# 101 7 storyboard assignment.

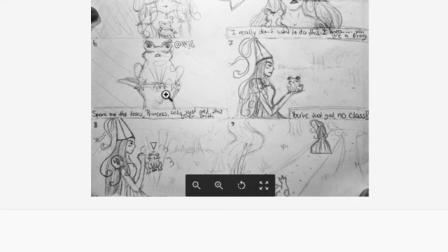33:06 See how if you put them more one side or the other, it will aid your filmmaking skills immensely.
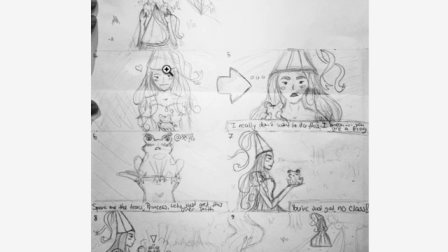33:14 So we go to, I really don't want to do this, and then you're a frog. Nice swearing from the frog.
Spare me the tears, let's get this over with.
Can you see how it's very straight on and things kind of block each other, and then when the camera cuts,
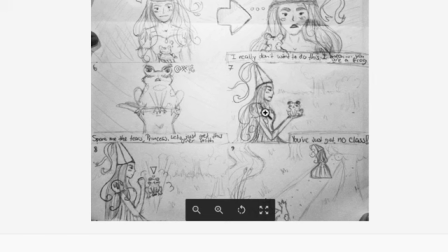33:28 well, naturally we kind of want to look with our eyes to the left and right of frame when the camera cuts, when the shot cuts. And so if everything's all positioned in the middle, it does become a little bit confusing.
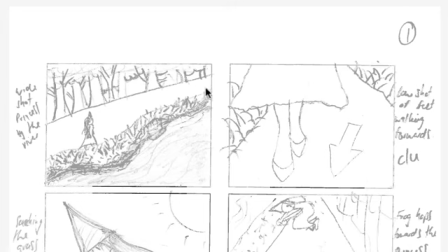33:41 You've got no class, like the little apostrophe, and then she slams the frog down and storms off. On to the next wide shot, Princess by the River.
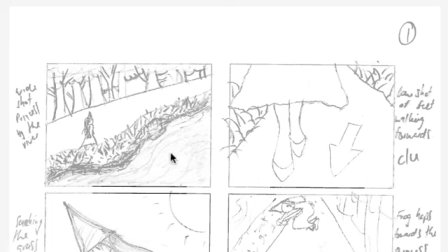33:56 And now the princess is going from the bottom left to top right.
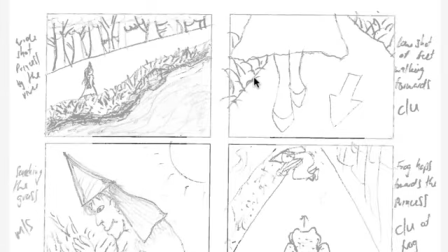34:02 We are on the right side of the princess. So if she walks over this direction, then actually you've crossed the line.
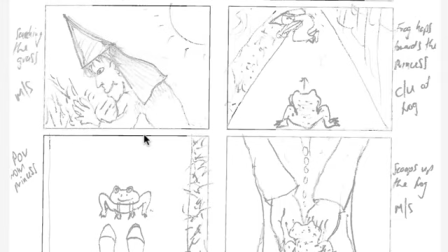34:11 So she needs to be walking in the other direction. So the camera always needs to be on her right shoulder.
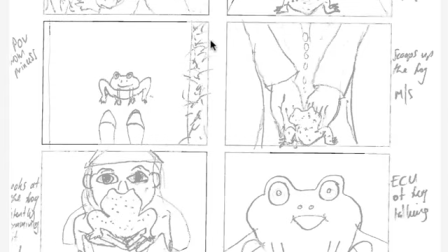34:18 And here again, the camera's on the left. So always keep the camera on the same side as you start of that person. Frog hops towards the princess. We have a close-up of the frog. Point of view of the princess looking down on the frog.
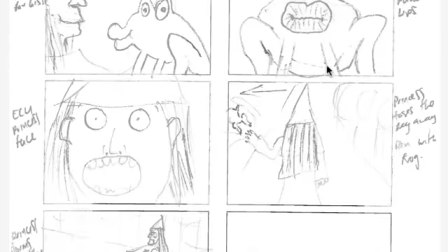34:34 Scoops up the frog. Looks intently. So your actual shots are great. This wide, going to a closer, going to a closer, going to a super close.
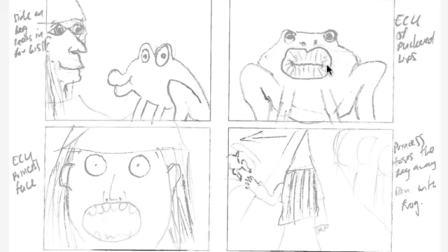34:43 They're great. Use the frame left and right and make sure that your screen direction is sorted.
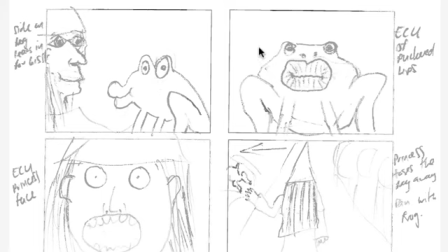34:50 So we get the side-on profiling, nice puckering of the lips.
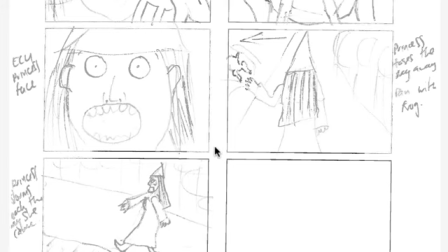34:54 We even go into an ECU of the puckering of the lips, which is great. Just make sure that the frog is filling the screen a lot more in this ECU. Go to an ECU of the princess's face, looking really like she's super into that kiss.
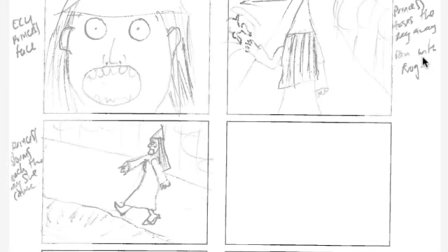35:11 Check her out. Princess tosses the frog away, and then we pan with the frog.
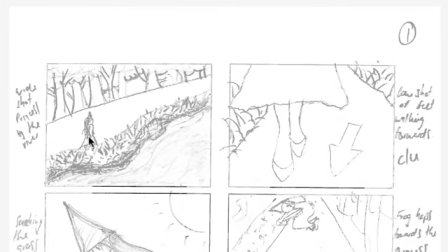35:18 So I presume that the camera pans with the frog to see it landing, maybe?
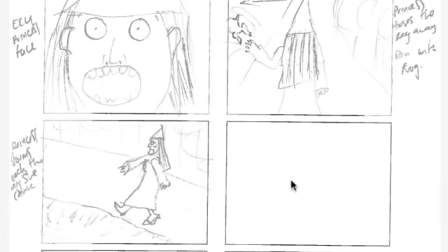35:22 Not 100% sure. Make it clear for your camera person, and then the princess storms off to the left.
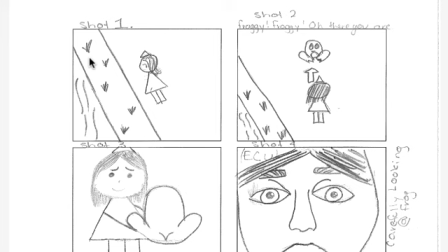35:29 Now, double checking, she was walking left to right, and now suddenly she's walking right to left, so do be aware of that.
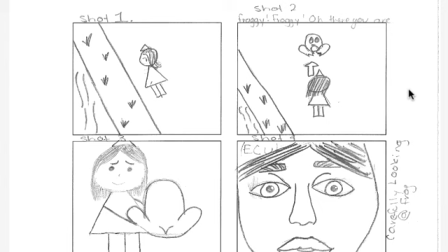35:41 Okay, shot 1, grass and princess is walking bottom right to top left. Indicates a very hard struggle for the princess, if you know much about the framing
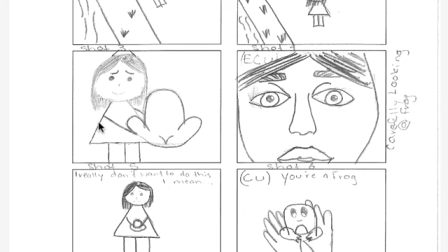35:54 for composition for shots.
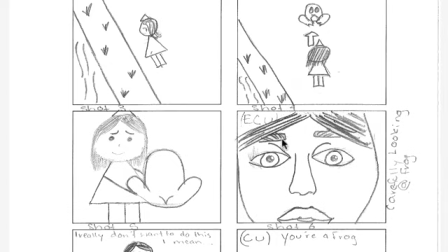35:58 And then she sees the frog directly above her, so we are on the left side of the princess, and here we're on her right side.
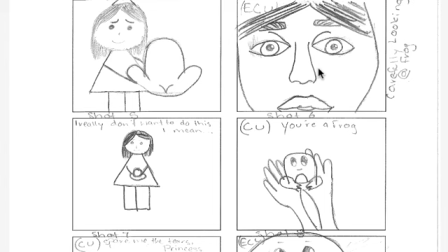36:06 Do be aware of that. So it goes from that long shot to the closer to the ECU, which is good. And then we cut out. I think it would be better if we go to that ECU, where she's carefully looking at the frog and then she says something.
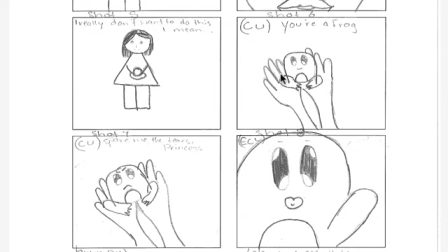36:24 Because if you go to this wider shot, it's almost like it throws the audience out before she actually says something.
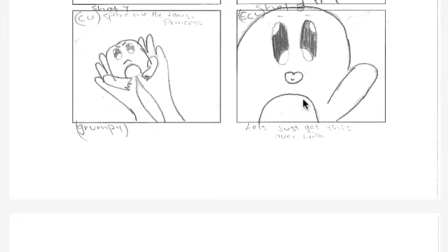36:33 I don't want to do this. I mean, you're a frog.
Now these two shots here are the same.
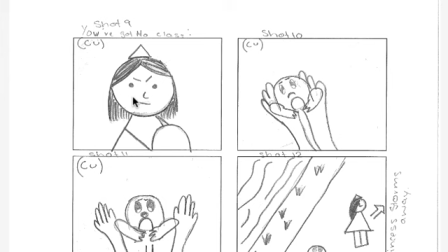36:40 That will be a jump cut. That closer shot works better. Let's get this over with, and the puckering of the lips.
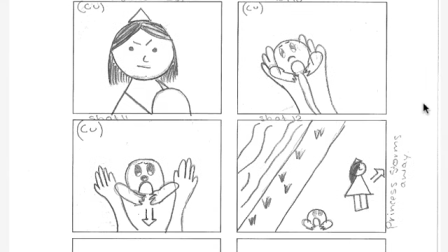36:50 You've got no class.
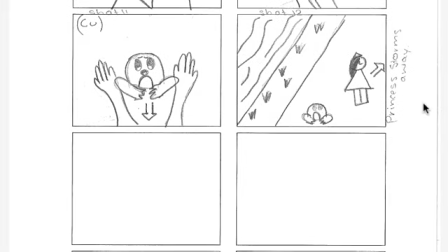36:52 Now, if the princess is on the left, her arms will come from that direction as well.
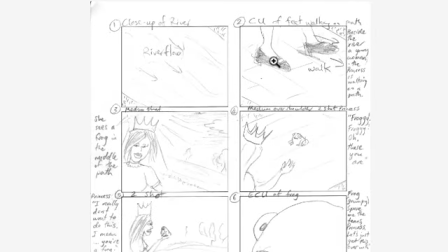37:00 So whatever place you put your character in, make their arms come from that same place as well. She drops the frog and off she goes. Okay, close up of the river.
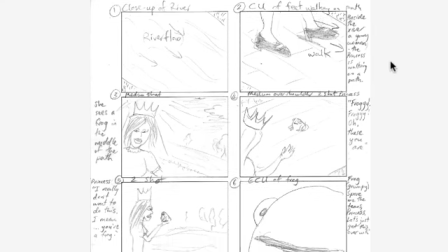37:12 Nice. Close up of feet walking beside the river.